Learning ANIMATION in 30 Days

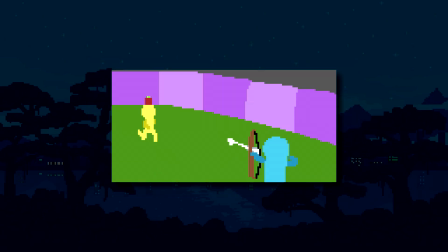4:04 The one good thing I can say about it is that the apple particles work really well to show slow motion.
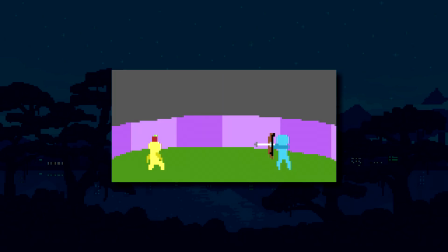4:11 Overall, I wasn't very proud of this one, and I'd consider this my first failure of the month.
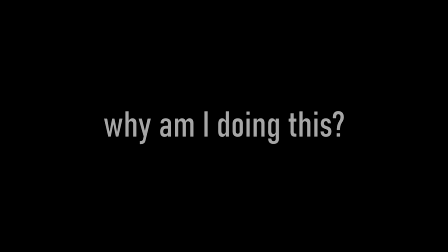4:18 Why am I doing this? The easiest time to quit is after your first failure, and this was no exception. I tend to be pretty bad at committing to things, since my mind isn't much less feeble as when I was 13.
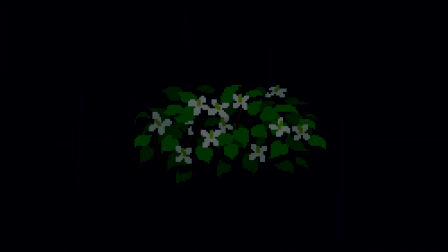4:33 However, this time there was something that kept me from quitting. I used to be a Tetris pro, and at my peak I was in the top 25.
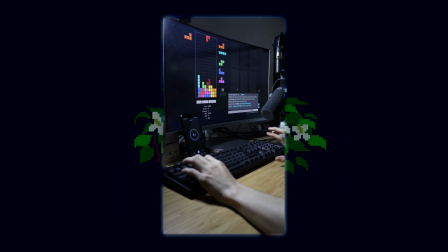4:43 However, I quickly found myself shaping my personal identity around being good at Tetris. When you put so much of your self-worth into one thing, you become afraid of doing anything else, so while I built this house of cards around me, I didn't realize that if you took away Tetris,
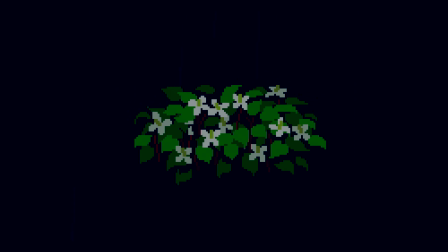5:01 I'd be nothing, and that's a harrowing thought to have. I want to change myself and be more confident by learning things that aren't Tetris. I guess the reason I didn't quit like I usually would, to put it simply, is because I really want to change myself for the better.
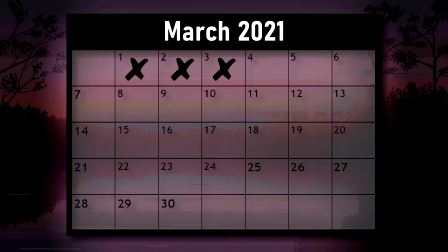Okay, so I know what you're thinking, and first of all, the meme was still fresh back then, but second of all, it wasn't even my idea.
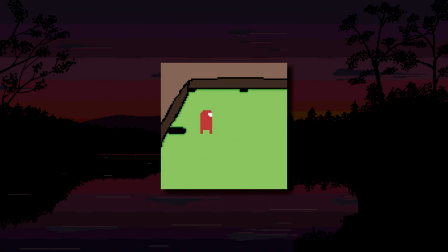5:32 I actually streamed this one on Twitch, and while it was just gonna be a normal pool ball, people in chat were making Among Us jokes, so I decided to feed the trolls. Anyways, for this one, I wanted to make the guy walk back to the hole and jump in like it was a vent, but I couldn't make the walking look natural.
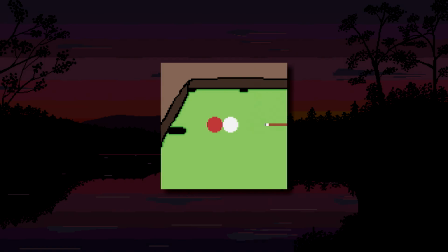5:50 Every attempt I did ended horribly, so at the end I just gave up and chose a different route. Despite that, I'm still pretty happy with how it turned out, and I think that it flows really well.
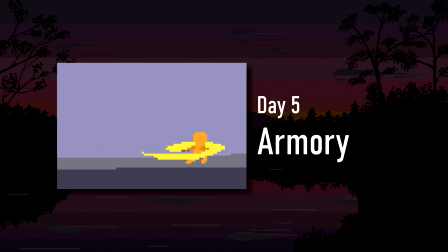6:02 For day 5, I wanted to make something cool. It's quite the step up from day 2's hammer swing, now using a much wider range of movement.
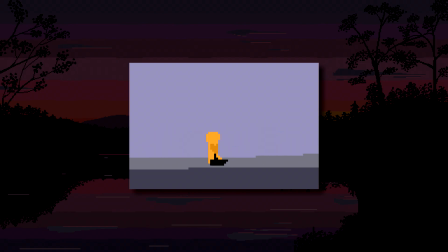6:10 I stuck to the same method of doing the movements in real life to know where each limb would go, but this time I had to imagine different weapons. The ending of it is a bit rushed, and I should have used a better mix of light and heavy weapons, but I'm still happy with it.
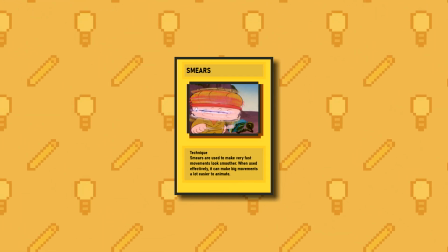6:27 While I was already using simple smears on day 1, I only really understood what I was doing after making Armory.
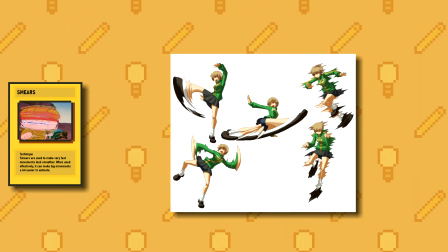6:33 Put simply, a smear frame is when you smear an object that's moving really fast to convey a big movement. You can think of them similarly to stretching in Squash&Stretch.
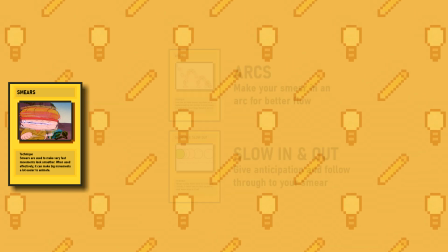6:43 Smears are most effective in combinations with the principles arcs and slow in and out. Let's take this quick sword slash for example. I placed the frames to respect slow in and out, but it still looks really weird and unnatural due to the fast movement.
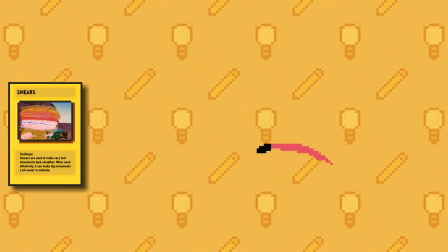6:58 But then I add a smear to it, and the movement starts to make more sense, and it actually starts looking like a sword slash.
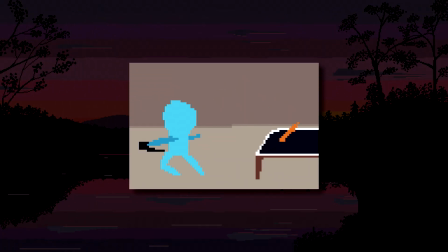7:07 With day 7, I decided to make my first attempt at having multiple scenes. Once I had made up my mind on ping pong, I had to watch a bunch of real-life footage to see how the players moved.
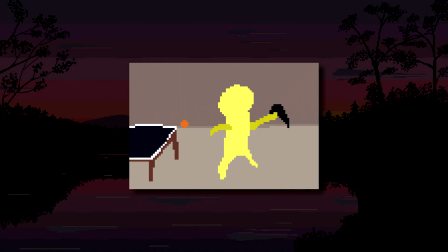7:18 The first really difficult thing was making the smaller movements.
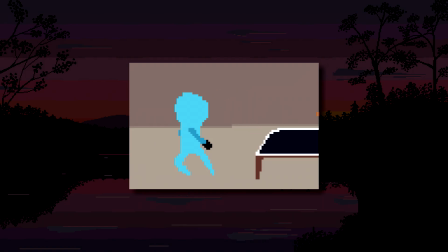7:22 One of the things that I'd realized is that subtle movements can be a lot more difficult than big flashy movements, since they require more polish to look right. For the longest time, my cuts looked really jarring, but I realized something important, less to do with animation and closer to filmmaking and editing.
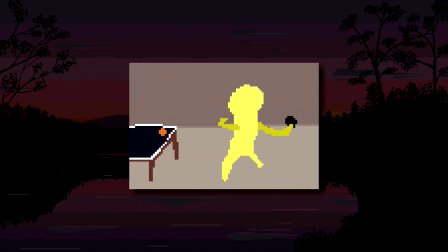7:39 I realized that even through the cuts, time should be constantly moving at the same rate.
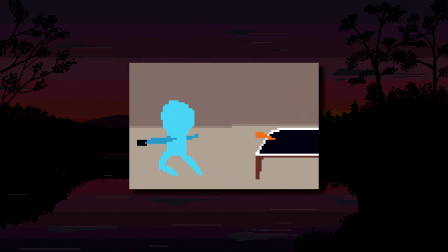7:44 This means that between scene changes, the ball's position would need to make sense and follow the flow of time.
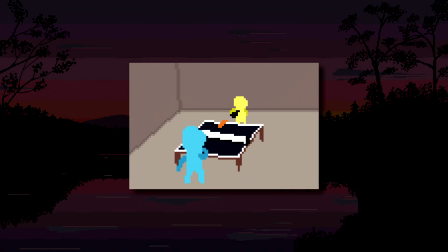7:51 Once I synced up the ball's position throughout the entire animation, I'd say it turned out pretty well.
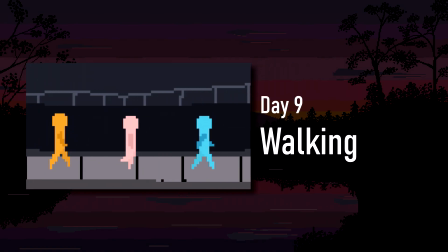7:58 Even 5 days later, I was still really frustrated at my inability to animate walking from day 4, so I finally decided to tackle it again.
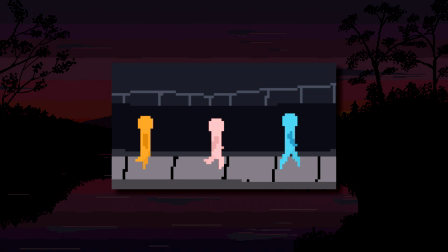8:07 After I did some quick research into how people animate walking, it turned out to be way easier than I was making it out to be.